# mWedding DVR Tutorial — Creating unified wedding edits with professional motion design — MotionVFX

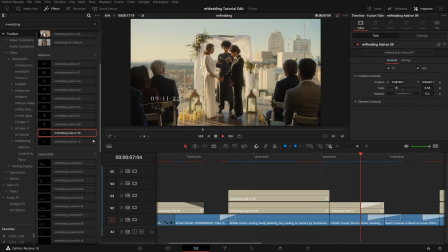Moving on, we cut away from this clip to another clip where we already have a title popping up on screen. But instead, what I'm gonna do here is add an effect right onto the video clip behind that title.
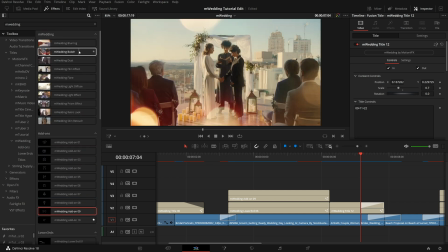I'm going to scroll up my effects libraries to the effects section, and I'm going to add mWedding Bokeh.
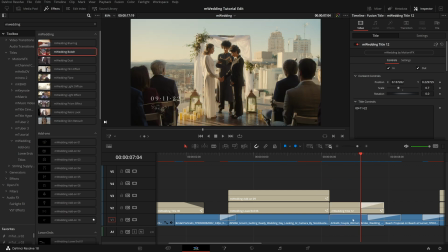I'll drag that onto my video clip, and you see now we have the shapes like from Bokeh looking really great in our scene.
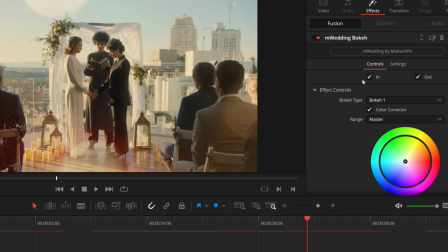And once again, if we select that clip, and in the inspector hop over to effects, we have a lot of custom controls, including the bokeh type. You have 3 different options here to experiment with,
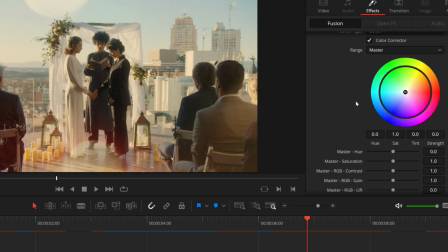find a look that you really like. And we also have a general mask to keep this from getting too complicated in the center of our screen.
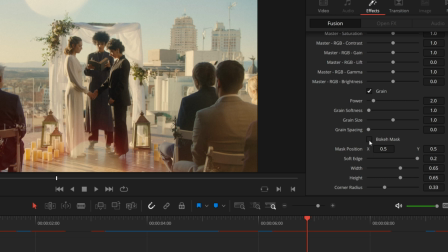If I toggle that off, you'll see now we will get those over the entire area of our frame. But if we toggle that back off, we will have a little window to see through. And of course, you can always adjust that depending on how much area you want to be clear of the effect.
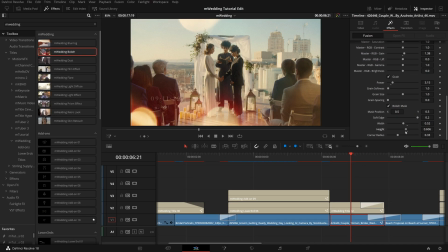Now, while you are adjusting this bokeh mask, here's one quick tip. If you bring down the soft edge all the way, that will make it quite a bit easier to see the edge of this mask. Especially if you have some more extreme settings, pulling that soft edge down gives you this nice hard outline,
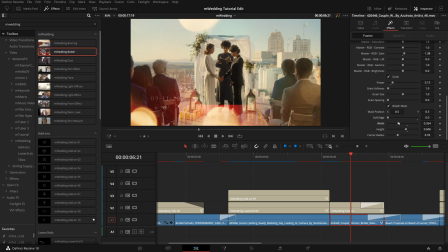and then you can really adjust that height and width to where you want it, and then pull up the soft edge to blend that back flawlessly into your image. And while we are having some fun in the inspector, on all of these presets, if you scroll up, you will see this mWedding by MotionVFX button.
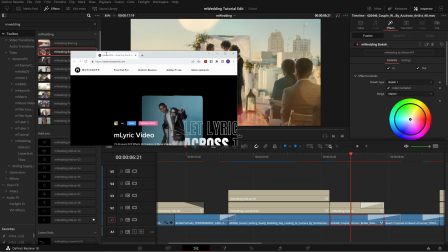And if you press that, it will launch a browser window and take you right to motionvfx.com.
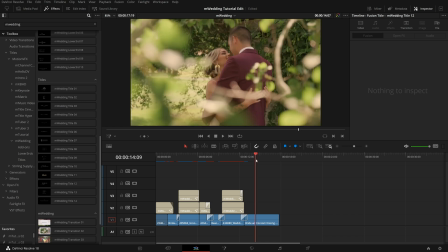To complete my sequence, I'm going to do several things on this last clip here. Right onto my footage, I'm going to add both mWedding light effect and mWedding blurring.
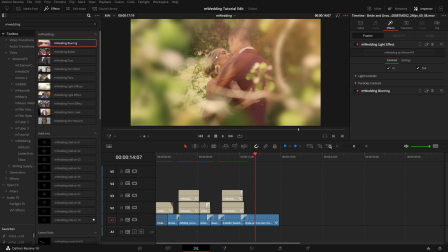Now, initially, this does come on very strong, but of course, we can always hop into the inspector,
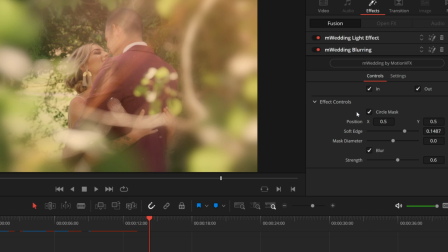hop over to blurring to start, and adjust any of these custom controls to dial this back a little. I'm gonna pull down strength just a little bit, and then I can also increase this soft edge and the mask diameter to just push that blurring back a little further to the edges of our scene.
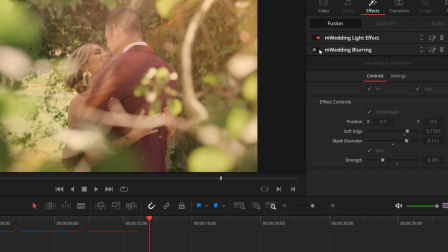You can always toggle that on and off to see the effect that it's having. And yeah, that just does cut a little bit of the detail around the edges, especially in this corner here, to draw attention to our couple. Any changes you would like to make to the light effect as well, you can always hop in and do that. Try one of these different lighting presets if you like one of those.
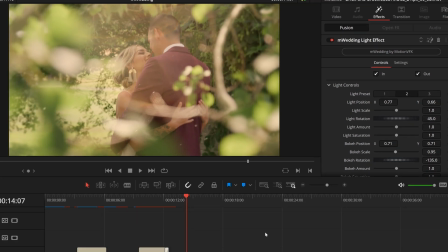But then once you have a look you like on the footage, we can add another title here. I'll scroll back down to title 02.
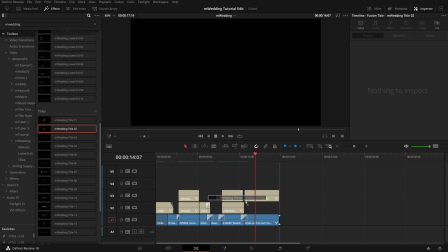And drop that right over this clip. Make sure those edges are aligned.
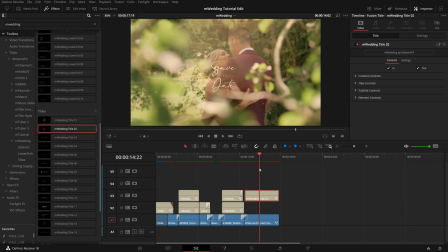That title looks great animating in, and I'm going to hop into the inspector and just modify those controls. Again, you have all these custom controls here. I chose to brighten up this middle text so it's a little easier to read, but then you are left with this really beautiful and dynamic frame to end your sequence. mWedding for DaVinci Resolve gives you all the tools you need to create a unified,
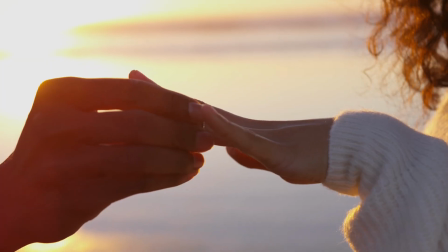ambient, and romantic tone for your event or wedding videos. For more information on mWedding or any of our other packs, visit motionvfx.com.
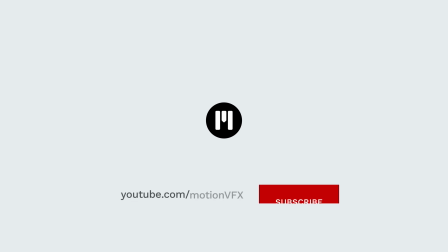And to make sure you don't miss any future releases or tutorials on the channel, subscribe. Thanks for watching. We'll see you in the next one.